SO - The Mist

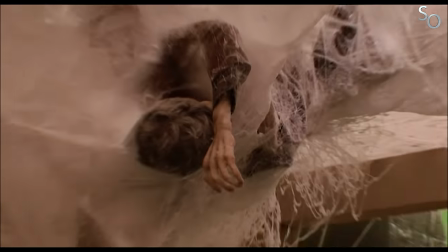[16:17]
Mais tout ne se résumait pas à du système D. Le travail sur les décors fut en effet particulièrement soigné, Melton ayant créé des cadres riches et immersifs, ne laissant rien au hasard et soignant le moindre détail.
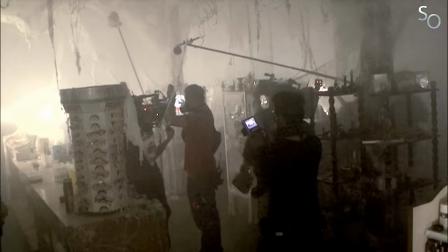[16:26]
Le décor du quai de chargement était d'ailleurs tellement crédible qu'une productrice le crue authentique. Quant au décor de la pharmacie, avec ses toiles d'araignée et la brume envahissante, il fit forte impression à toute l'équipe.
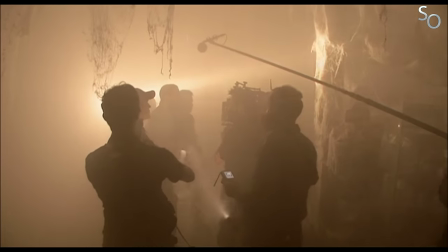[16:34]
Là aussi, Darabon demanda à Melton de ne bâtir que deux murs, utilisant l'obscurité et la brume à son avantage.
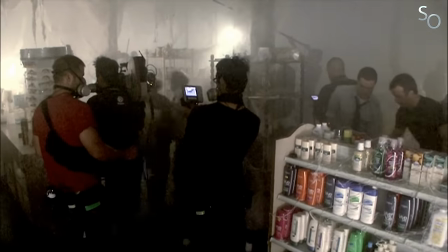[16:39]
Si le décor avait été parfaitement éclairé et sans brume, on aurait en réalité aperçu les murs du studio en arrière-plan. Concernant le décor principal, celui du supermarché lui-même, il était en deux parties.
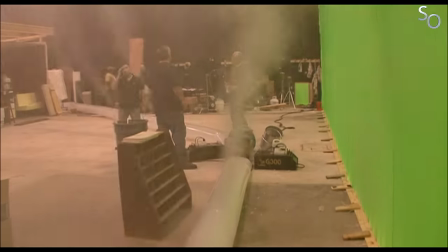[16:47]
La partie intérieure et quelques mètres à l'extérieur, constamment couvert de brume. La partie extérieure devait d'ailleurs être remplie de brume tous les matins, ce qui prenait 20 minutes en tout.
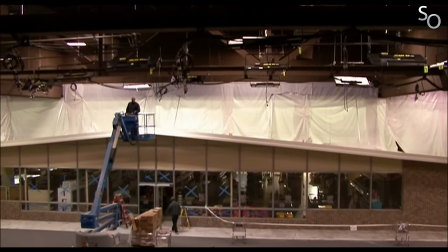[16:54]
Melton dut donc s'assurer lors de la conception que le décor intérieur était bien isolé pour que la brume n'y pénètre pas.
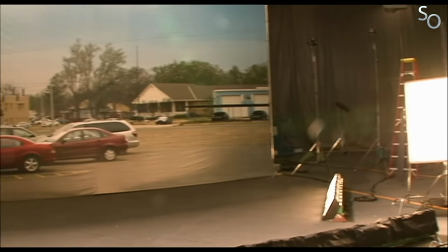[16:59]
Et pour les séquences prenant place avant que la brume n'apparaisse, l'équipe artistique avait disposé une grande photo de la vue du supermarché original, faisant illusion le temps de quelques plans.
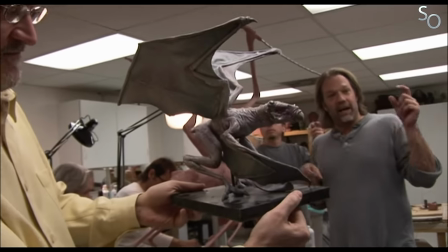[17:06]
Pour ce qui est des créatures, des sculptures conçues par Greg Nicotero et son équipe sont utilisées comme référence sur le plateau,
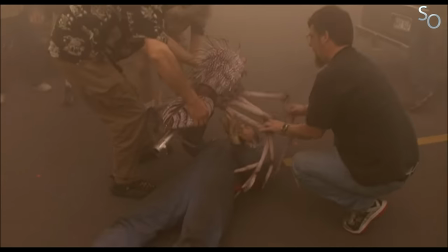[17:11]
non seulement pour permettre à Darabon de préparer au mieux ses cadres, mais également pour donner des repères aux acteurs ainsi qu'une vision précise de ce à quoi elles allaient ressembler.
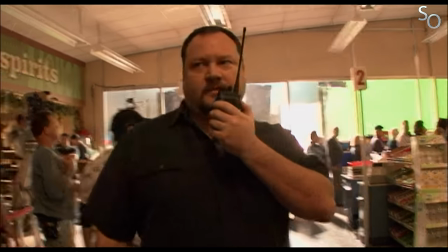[17:18]
Ce n'est que plus tard qu'elles prendraient vie grâce aux effets visuels supervisés par Everett Burrell pour Café FX. Mais Nicotero puisse cependant se rattraper en concevant les nombreux effets gore du film.
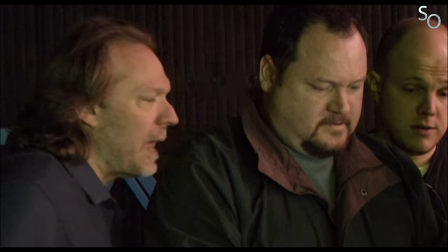[17:25]
Des corps sans vie, des morsures, des visages qui gonflent, des brûlures, des gens de poupée... La base. Et parfois, tous les savoirs des différents départements doivent se coordonner pour travailler sur une séquence capitale.
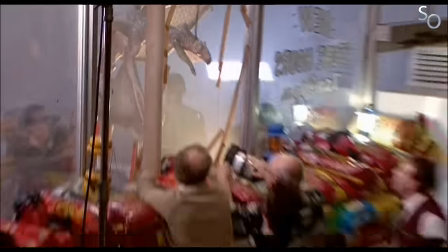[17:34]
Ce fut le cas lors du tournage de la scène 35, la plus complexe de tout le film, où des monstres pénètrent dans le supermarché.
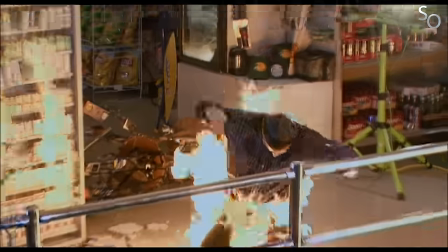[17:39]
Au programme, 70 figurants et 25 acteurs en panique, du feu, des effets prosthétiques, des cascades et des monstres. Ils avaient 6 jours pour la mettre en boîte et absolument rien ne se passa tel que prévu. Parce que comme si c'était pas déjà assez compliqué comme ça, Darabon décida de laisser tomber son storyboard pour réinventer la scène de A à Z au tout dernier moment.
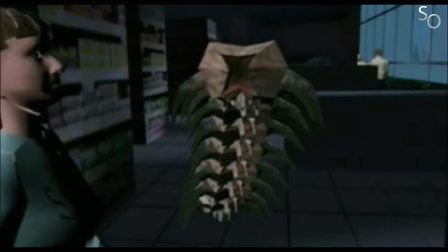[17:54]
Il coupa même un passage important impliquant un millepas de géant à deux doigts de dévorer Billy. De quoi ? Le fils de David. Ahhhhh...
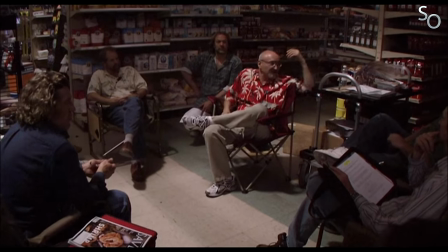[17:59]
Trouvant que cette attaque en parallèle de l'action principale venait parasiter le rythme, Darabon décida donc de s'en débarrasser, mais cela le poussa à réadapter la scène en conséquence.
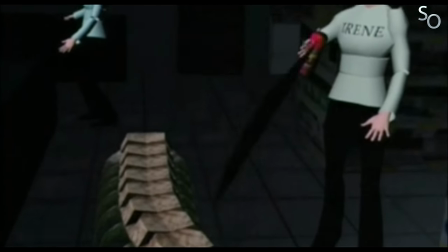[18:06]
Et pour la petite anecdote, c'était à ce moment là que Francis Tornhagen devait jouer du lance-flamme improvisé. Et une fois la scène coupée, il décida de déplacer cette action à la scène prenant place dans la pharmacie.
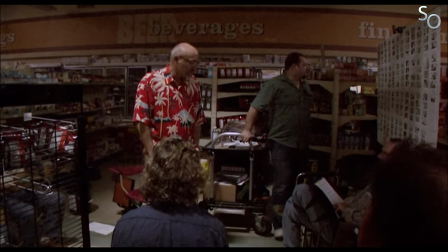[18:14]
Parce que c'était beaucoup trop badass pour s'en débarrasser comme ça. Lorsqu'ils planifient le tournage de cette séquence, ils se rendent rapidement compte qu'un autre gros challenge les attend, la gestion de la lumière.
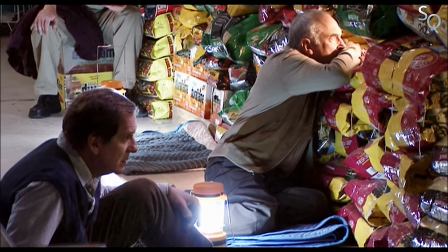[18:22]
En effet, à cause de la coupure d'électricité qui survient au début du film, les personnages sont censés s'éclairer uniquement avec des lanternes, des lampes torches et des bougies.
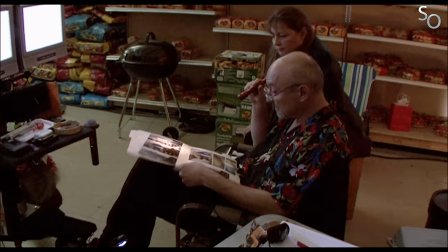[18:29]
Et ça, autant dire que ça n'arrange pas grand monde au sein de l'équipe. Ça pourrait se faire hein, mais en 6 jours c'est chaud. Darabont trouve finalement une solution en ajoutant une scène où deux personnages trouvent un générateur et des lampes de chantier dans la réserve du magasin.
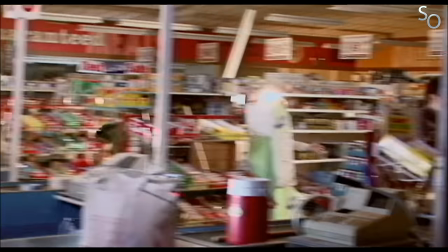[18:38]
Une pirouette intelligente qui permet à la séquence d'être éclairée normalement et d'être tournée en respectant le planning. Ah ça, le planning, ils l'ont respecté.
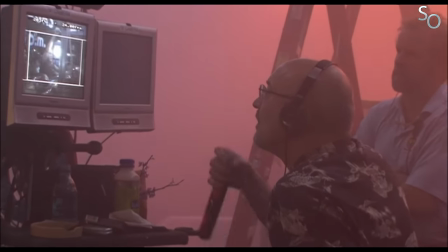[18:44]
Les prises de vue avancent en effet à un rythme endiablé, ça ne s'arrête pas. En seulement 15 jours, ils avaient tourné 50 pages du script.
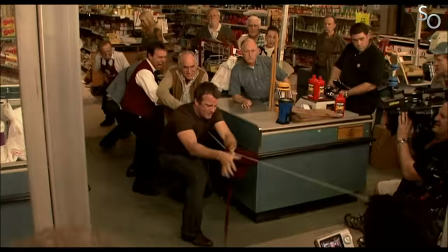[18:49]
Un jour, ils parviennent carrément à mettre en bois de fupage. Autant dire que la méthode adoptée par Darabon portait ses fruits. Et fort heureusement, même si les journées étaient intenses, l'énergie du réalisateur semblait tout bonnement inextinguible.
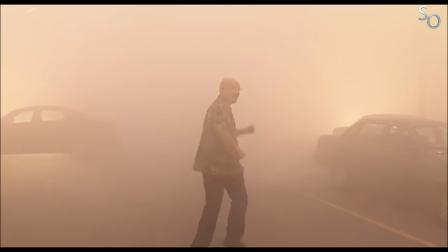[18:58]
Il était tel un enfant dans un magasin de jouets, et cet enthousiasme était communicatif. Et puis vint la fin de tournage, au printemps 2007. Le montage est alors confié à Hunter Vaya, que Darabon avait également rencontré sur The Shield. Et c'est un sacré chantier qui attend les deux hommes.
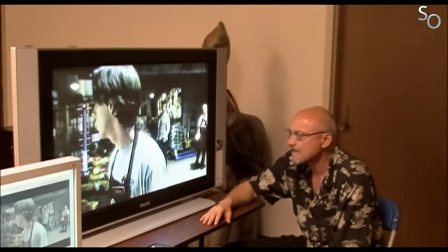[19:09]
Il y a énormément de matière, car aucune prise n'est semblable à une autre. Il faut donc trouver la perle dans chacune d'elles, et parvenir à tout rassembler de la manière la plus organique possible.
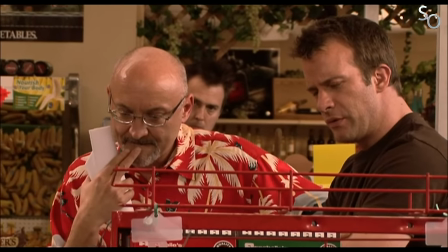[19:16]
C'est compliqué, mais Darabon apprécie cette approche. Pendant cette phase, Thomas Jane, qui s'apprête à passer à la réalisation, demande à Darabon s'il peut venir observer son travail en salle de montage.
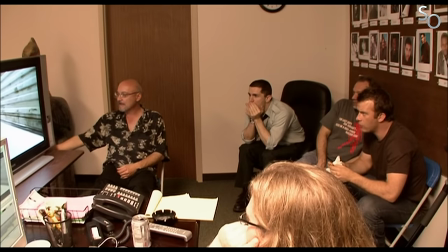[19:24]
Le réalisateur accepte avec joie, et l'acteur sera donc présent aux côtés du réalisateur et de son monteur pendant quelques mois, observant et faisant des remarques toujours pertinentes.
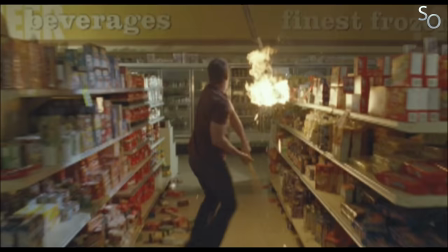[19:31]
Niveau effet visuel, CaféFX a beaucoup de travail, et c'est là aussi compliqué. Car en réalité, on pourrait croire que tout a été fait pour rendre leur tâche ardue, avec des plans tournés caméra à l'épaule et bougeant dans tous les sens.
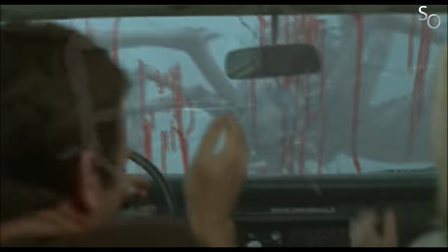[19:39]
Ils ont beaucoup de scènes à retravailler et beaucoup de créatures à concevoir, le tout en peu de temps car la sortie du film est prévue pour novembre.
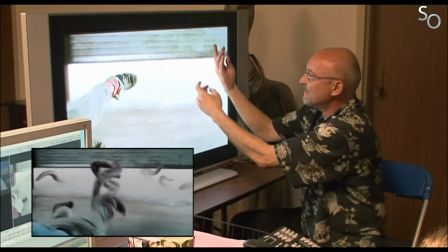[19:45]
La scène du Monstre à Tentacules sera la plus complexe car il y a de nombreux éléments à gérer. Les différents tentacules qui ont chacun un comportement distinct, mais aussi les interactions avec les personnages, les décors et la brume.
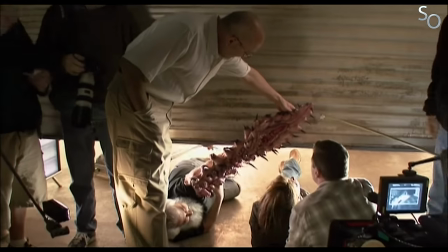[19:54]
Ils pourront heureusement compter sur quelques effets pratiques réalisés sur le plateau et sur les maquettes de Greg Nicotero, référence particulièrement utile qui les aide à intégrer au mieux les créatures.
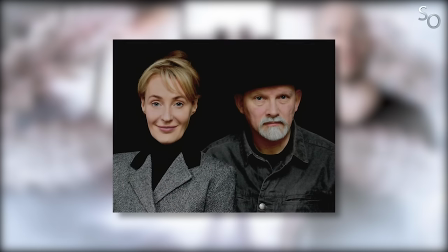[20:01]
Pour la musique, Mark Hicham compose la bande originale et Darabon sécurise les droits du morceau Host of Seraphim de Dead Can Dance pour l'épilogue.
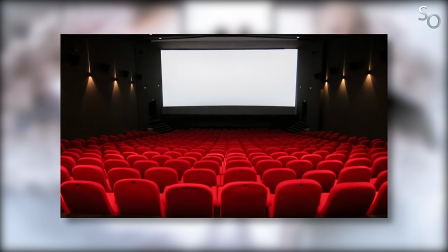[20:07]
Le fameux épilogue. A l'été 2007, une projection test a lieu dans le New Jersey, et Stephen King lui-même fait le déplacement pour voir le résultat.
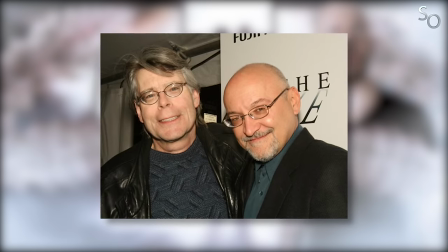[20:13]
Il s'assoit à côté de Darabon, et le réalisateur a l'immense plaisir de voir l'auteur bondir de son siège lors d'un jumpscare classique mais néanmoins efficace.
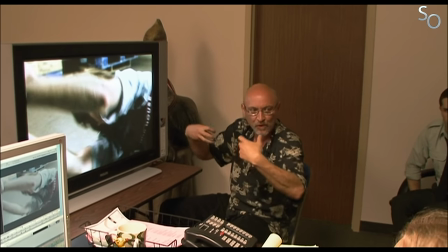[20:19]
Il avait fait peur à Stephen King. La projection test lui permet cependant de cerner quelques problèmes, le poussant à retourner en salle de montage pour faire des ajustements.